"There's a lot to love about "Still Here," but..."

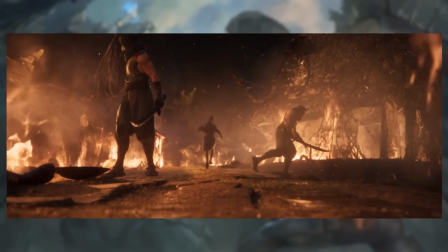[44:51]
Like, we're working in this like sort of grounded, realistic-esque aesthetic, but Tryndamere, we have like this warm,
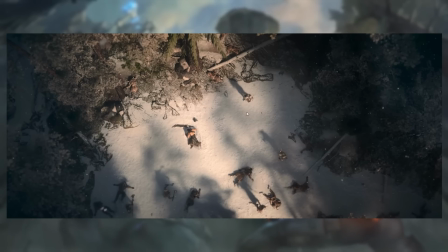[44:59]
like winter late day sunlight, lots of whites, lots of like grays, like lots of winter colors going on here.
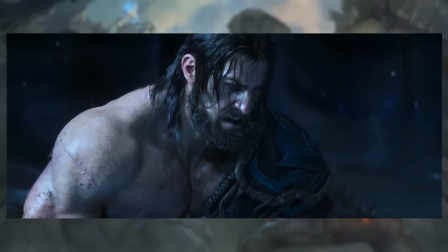[45:06]
And then as when we're in the death realm with Kindred, we have like this very desaturated, very cold, very blue light.
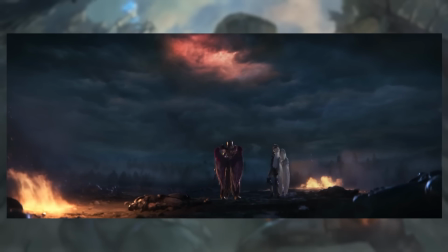[45:13]
That's the Tryndamere section. When we're in Kayle and Morgana, we get like the battlefield, which is like,
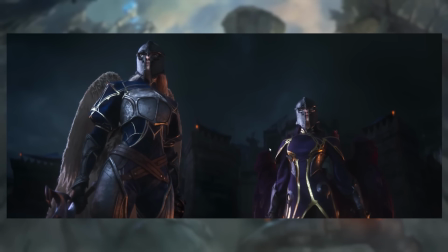[45:20]
yeah, it's dark and gray, but it's not cold in the same way that the colors in Tryndamere section are. The light isn't muted in the same way that the colors in the Tryndamere section are.
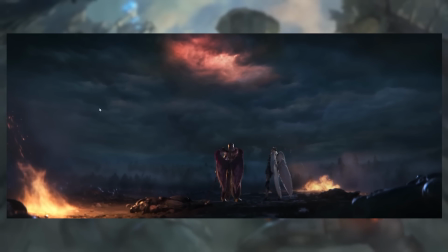[45:29]
It is this like dark, desolate battlefield, but there's a lot more visual drama, a lot more visual variety and interest going on.
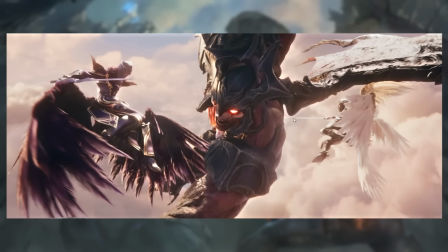[45:36]
And then as we head up into the sky, we get like, yeah, golden light again, kind of like in the scene with Tryndamere, but a different set of color temperatures. And like a very different vibe and aesthetic, right?
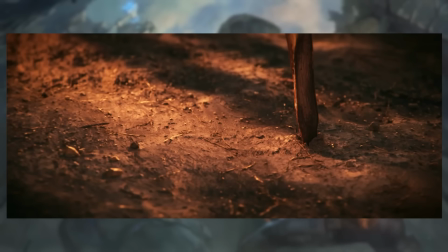[45:47]
And this is something I quite appreciate, because like then we get into the Yasuo section, and everything here is just soaked in orange, right?
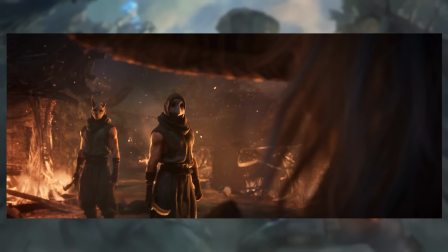[45:55]
Like everything here is soaked in gold and red and orange because everything is on fire. This is like a burning village scene. And so even this is one of the things I want to praise about like the way they have handled having to have the time compressed so much that there's no time to establish different locations,
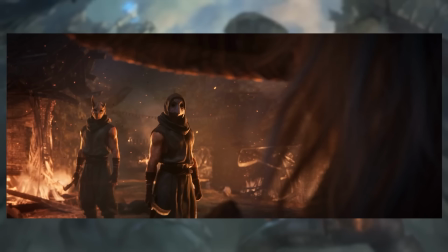[46:12]
that you can tell intuitively when you're watching this thing that these three scenes are completely disconnected from one another, right?
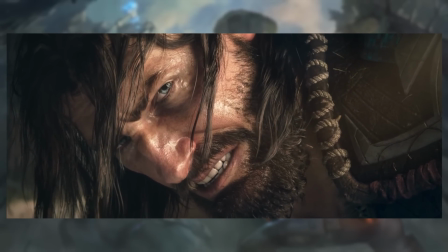[46:18]
Like as we transition out of Tryndamere, seeing someone approaching in the distance and everything goes dark,
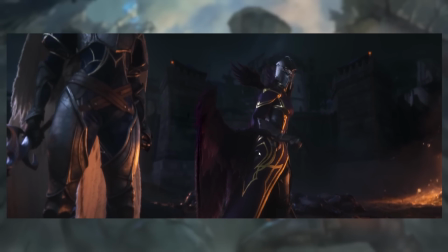[46:26]
waking up on the battlefield with Kayle and Morgana, we're not thinking, oh, did he teleport?
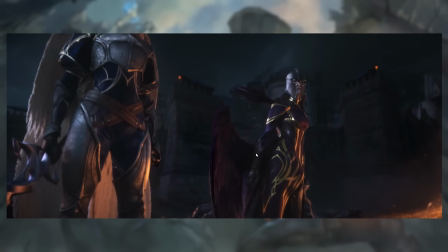[46:32]
Like, is this happening in the same thing? Are these the people that he saw? There's no confusion there, because visually it is so explicitly distinct from one another in terms of the color,
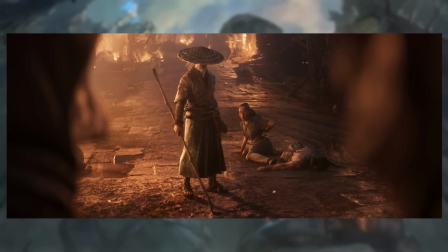[46:43]
in terms of like the stage direction, in terms of the mise en scène, the cinematography, film studies words that I don't fully know. It's all very carefully calculated to make sure that you understand from the transitions that are happening,
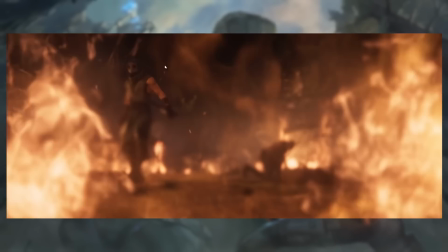[46:59]
which is like here with like from Kayle and Morgana to Yasuo with the flames. These are not the same place.
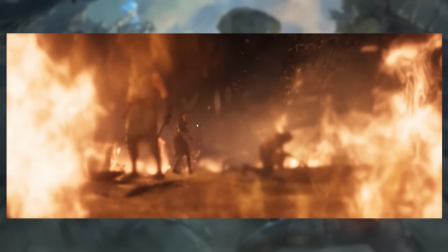[47:05]
These are not the same time. These are not the same characters. These are not stories that flow directly into each other.
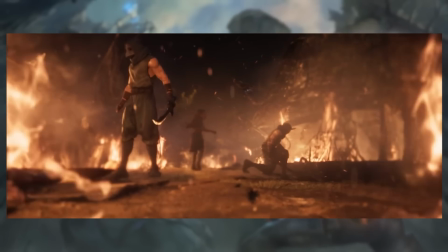[47:11]
These are vignettes that are thematically related to one another. So the village. We established, again, we're doing this thing of like, we have to establish the stakes.
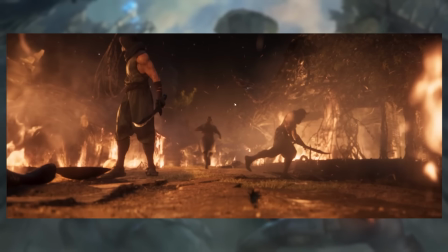[47:18]
We have to establish like, why are we fighting? What's the risk here? So we have this framing where we begin with flames and fire.
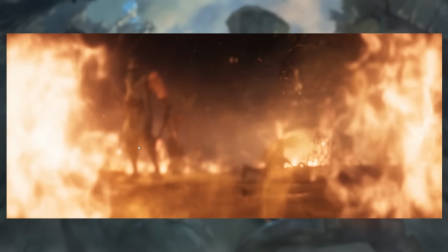[47:26]
Then the first two figures we see are masked dudes with swords.
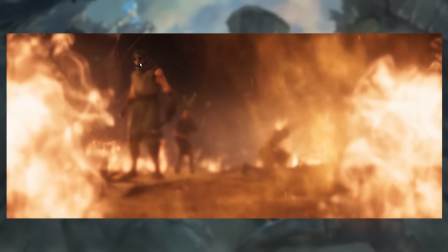[47:31]
And the masks, like, this is a character design thing. When you deny someone access to a human face, when you deny someone access to seeing a person's eyes and their face, you deny access to their humanity to an extent. Like, that's why Lamb was successfully able to be creepy in their sequence,
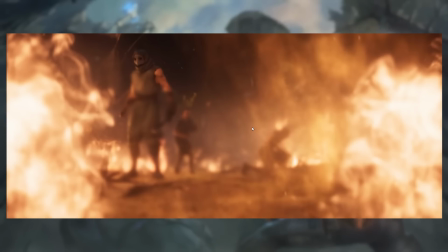[47:47]
is because you had this mask with the two glowing eyes just staring, but no hint of any humanity inside of it, which is why you should never unmask Lamb either for the skins, Riot. Stop doing it. It's very annoying. Stop doing it.
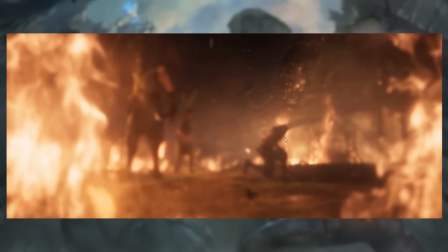[48:00]
So we have like this thing with two dark black eye holes and this guy with like a demon mask. But then we have a person,
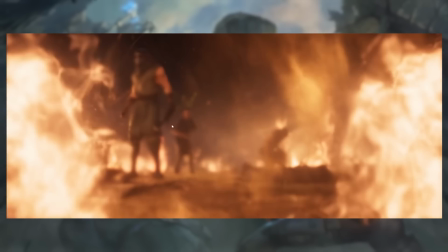[48:09]
like a person whose face we can see, who we can identify, center frame, running away from the thing that these two people are doing.
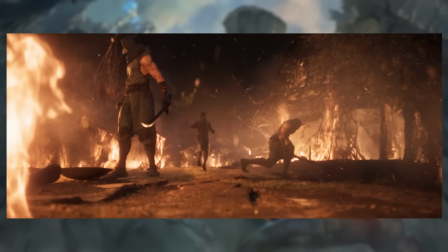[48:15]
So we get, okay, right, instantly, like within the first second and a half of this thing even being on screen,
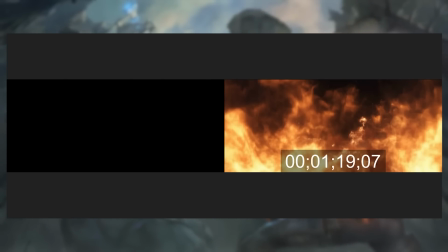[48:22]
or yeah, like the first 4 or 5 seconds, we have established exactly what the stakes are.
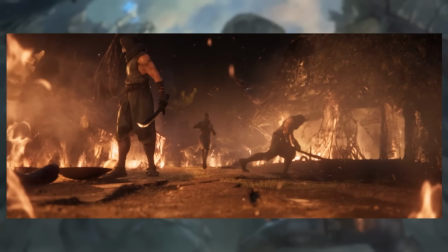[48:28]
These guys are doing evil stuff. They're the reason why this thing is on fire. She's running away from them. Here are our stakes.
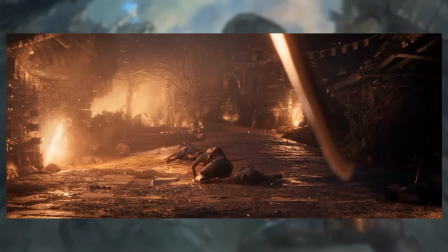[48:34]
How is our hero going to respond to the peril at hand?
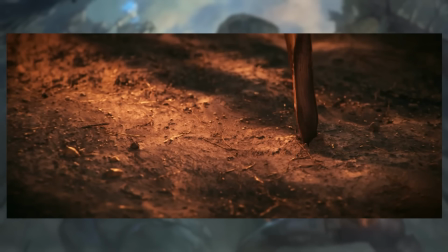[48:37]
Well, he's going to appear somehow, just sort of like show up, poof, out of nowhere, and draw a line in the sand.
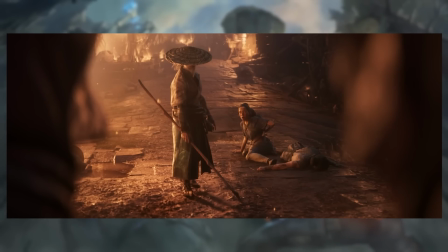[48:45]
And that's just like, as a move to introduce a character, it's very badass, right? Like, he's not charging out at them. He's not like fighting them or attacking them or anything.
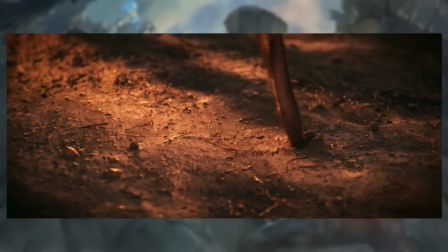[48:56]
He's just kind of going, yeah, this far, no further.
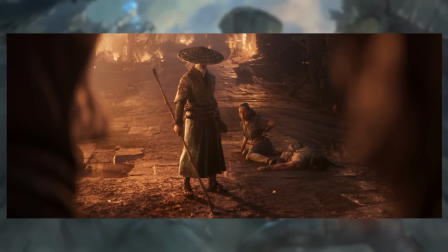[49:00]
Just stay on the other side of that, and we're not gonna have a problem, right? Everything's gonna be fine if you just don't step over that line.
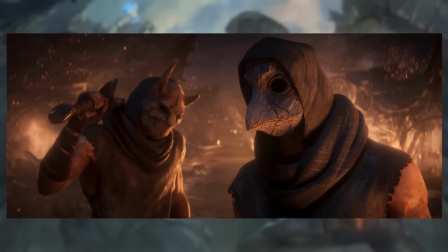[49:11]
And then like a little moment of these two characters like looking at each other, kind of going, old man stepping in to save someone.
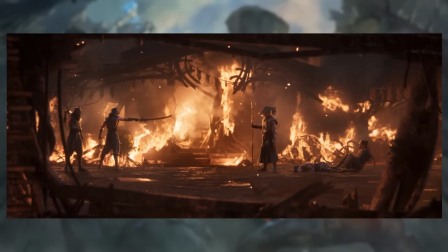[49:19]
We have never watched a movie or read a story, so we understand that when an old mysterious man appears suddenly to defend someone in a perilous situation,
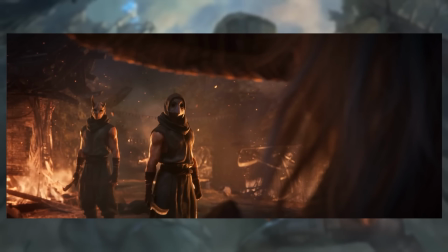[49:28]
the smart thing is to immediately attack him. Oh, no narrative awareness.
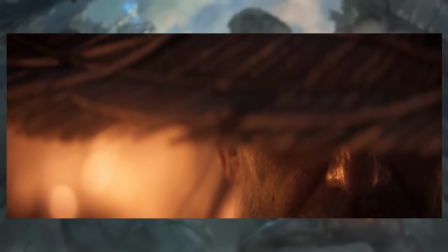[49:35]
Poor fools. But this is not a story about Yasuo being an unkillable, like unstoppable champion.
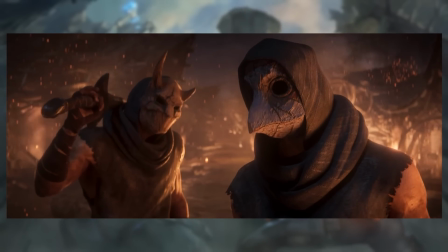[49:43]
Just like kicking ass and taking names and saving the day. It's first of all a story about Yasuo being rather too late to save the day.
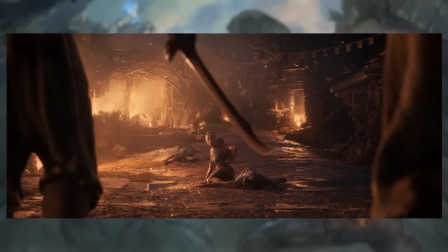[49:52]
You'll notice, like, the village is already burning. There's already there's corpses on the ground.
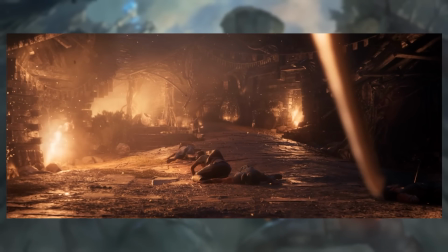[49:58]
People are very dead.
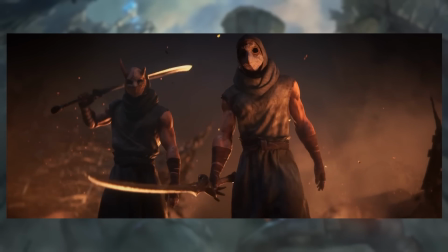[49:59]
And Yasuo only shows up here at the very last moment to save someone who might very well be the last survivor of this village, right?
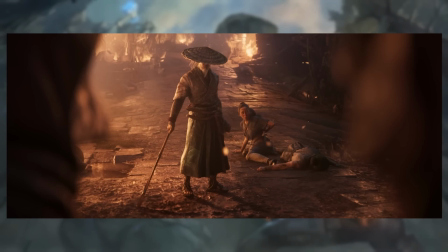[50:07]
So this is not Yasuo triumphantly defending, like, this is not like Kayle and Morgana, who are managing to defend a city against an entire army. This is rather the opposite of that. This is a man who's like, this far and no further, right? Like, you have gone this far, not the woman and her child. Like, at least those two.
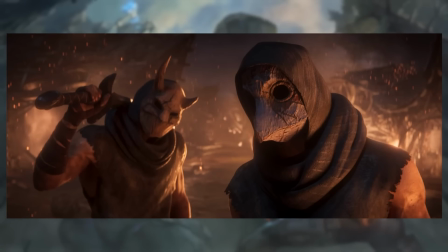[50:27]
Not those two, right? This is a man trying to save a very small part of the world, rather than trying to save the whole world, right?
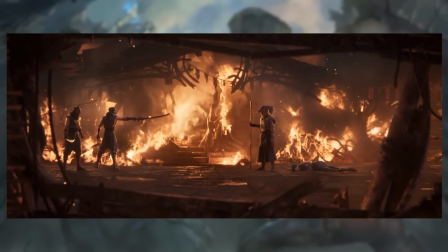[50:36]
So he's kind of already failed a little bit, and he's sort of stepping in with nothing but a stick and a cool,
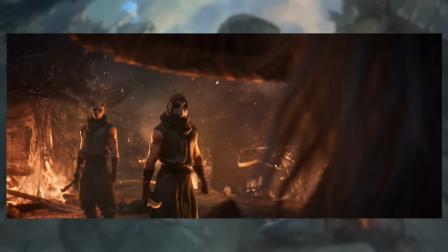[50:43]
intimidating scar over his nose to deal with these guys. And if this was a heroic narrative, like if this was like a badass, yeah, like this is when the hype kicks in and things pump up, he would easily take these two guys out,
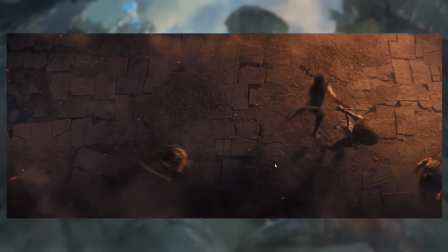[50:56]
right? And that's what you expect to happen, because like that guy charges at him, whack him with a stick, sword in the ground.
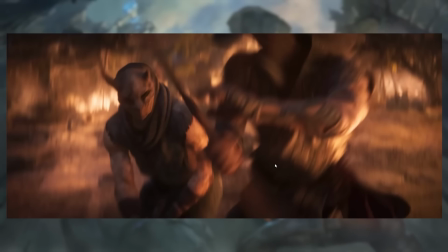[51:02]
That guy comes at him, easily parried, and kerschmack, right? Everything's proceeding according to plan so far. This is what we expect from these kinds of mysterious heroes steps in at the last second to save the day narratives.
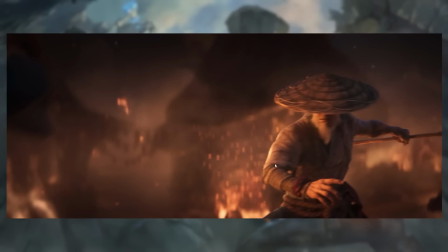[51:15]
And then the other guy pulls a knife, and this is like, you look at Yasuo here, like he's still looking at the other guy he's fighting.
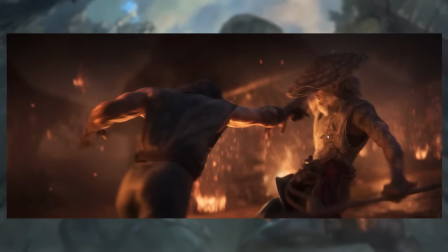[51:23]
He sort of barely spots this guy coming. And like, that's not a super elegant martial arts dodge.
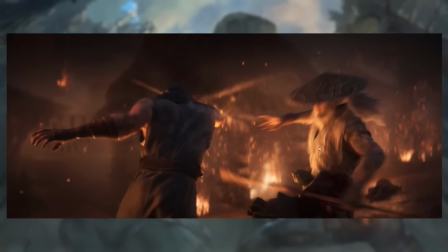[51:29]
That's getting out of the way like, oh shit, fuck. Oh god, oh hell, oh fucking hell.
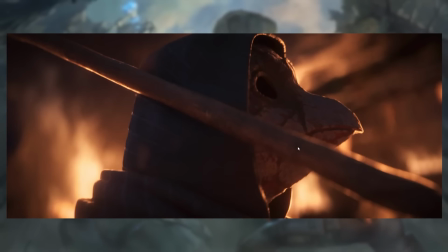[51:35]
And then taking a swing, and then this is visual storytelling. The staff breaks.
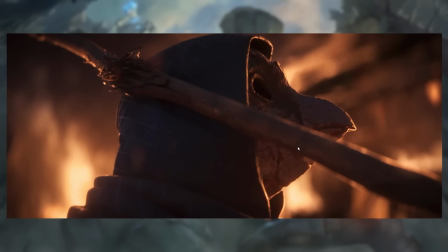[51:40]
Like his weapon, his power, his ability to deal with these guys shatters upon impact.
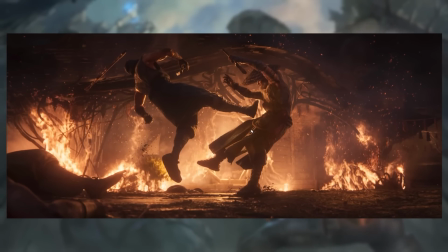[51:46]
And he takes a rather nasty kick right to the hell in the ribs, because he's not taking these guys down, like,
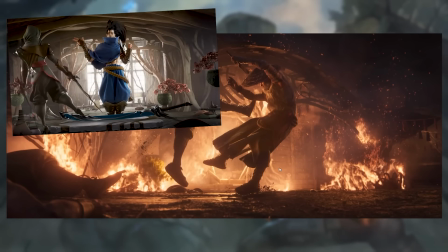[51:54]
without even looking, teleporting behind them and saying nothing personnel, kid. He's struggling.
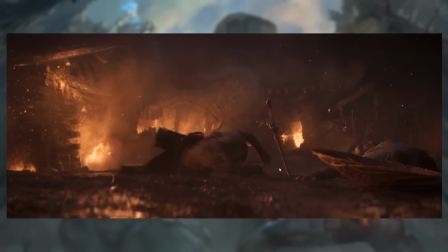[52:00]
And this is about vulnerability, right? This is not Yasuo in his prime.
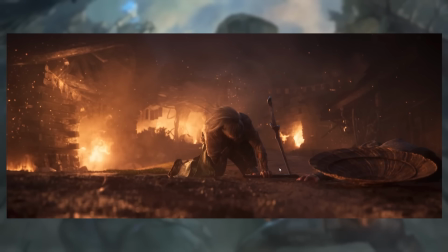[52:04]
This is not Yasuo saving an entire village by, like, charging into a battle and,
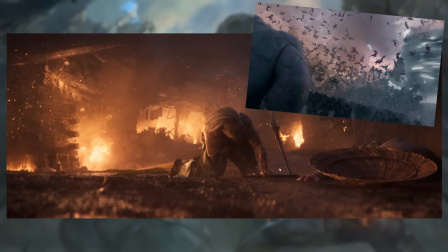[52:09]
like, taking out half the army by himself, like in the Awaken cinematic.
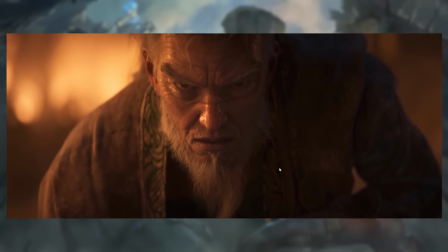[52:14]
This is one guy struggling pretty hard to save, like, two people, after having already been too late to make a real difference.
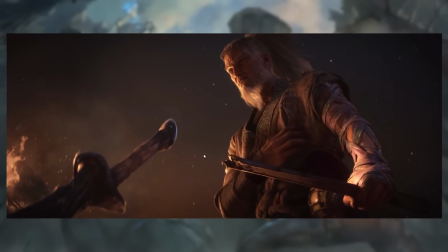[52:25]
And you get this sense here, like there's this moment of Yasuo standing up, and we get this sword stuck in the ground,
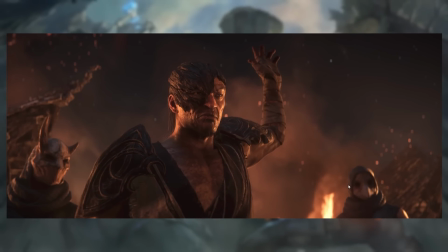[52:34]
and his broken staff, and he like throws that down, and then the guy calls for an arrow shot,
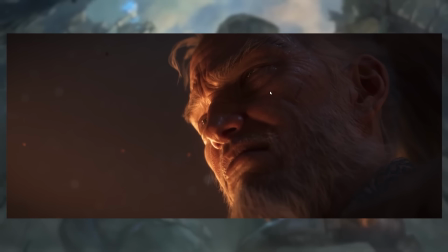[52:43]
and you see Yasuo close his eyes, and it's almost as though like, oh, is he just gonna let it hit him?
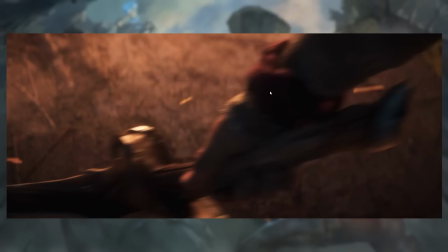[52:50]
Like, there's this moment of ambiguity where it's like, is he gonna let it hit him? And then he kind of goes, nope, fuck you, I'm a swordsman.
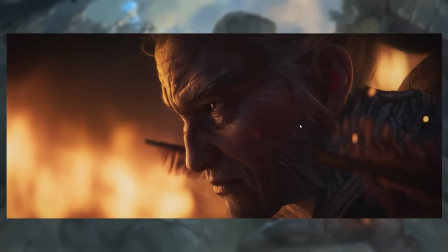[52:59]
And again, set up, right? Why doesn't Yasuo already have his sword here? Like, what, like, and that's not a criticism, it's a question. It's like, where did that go?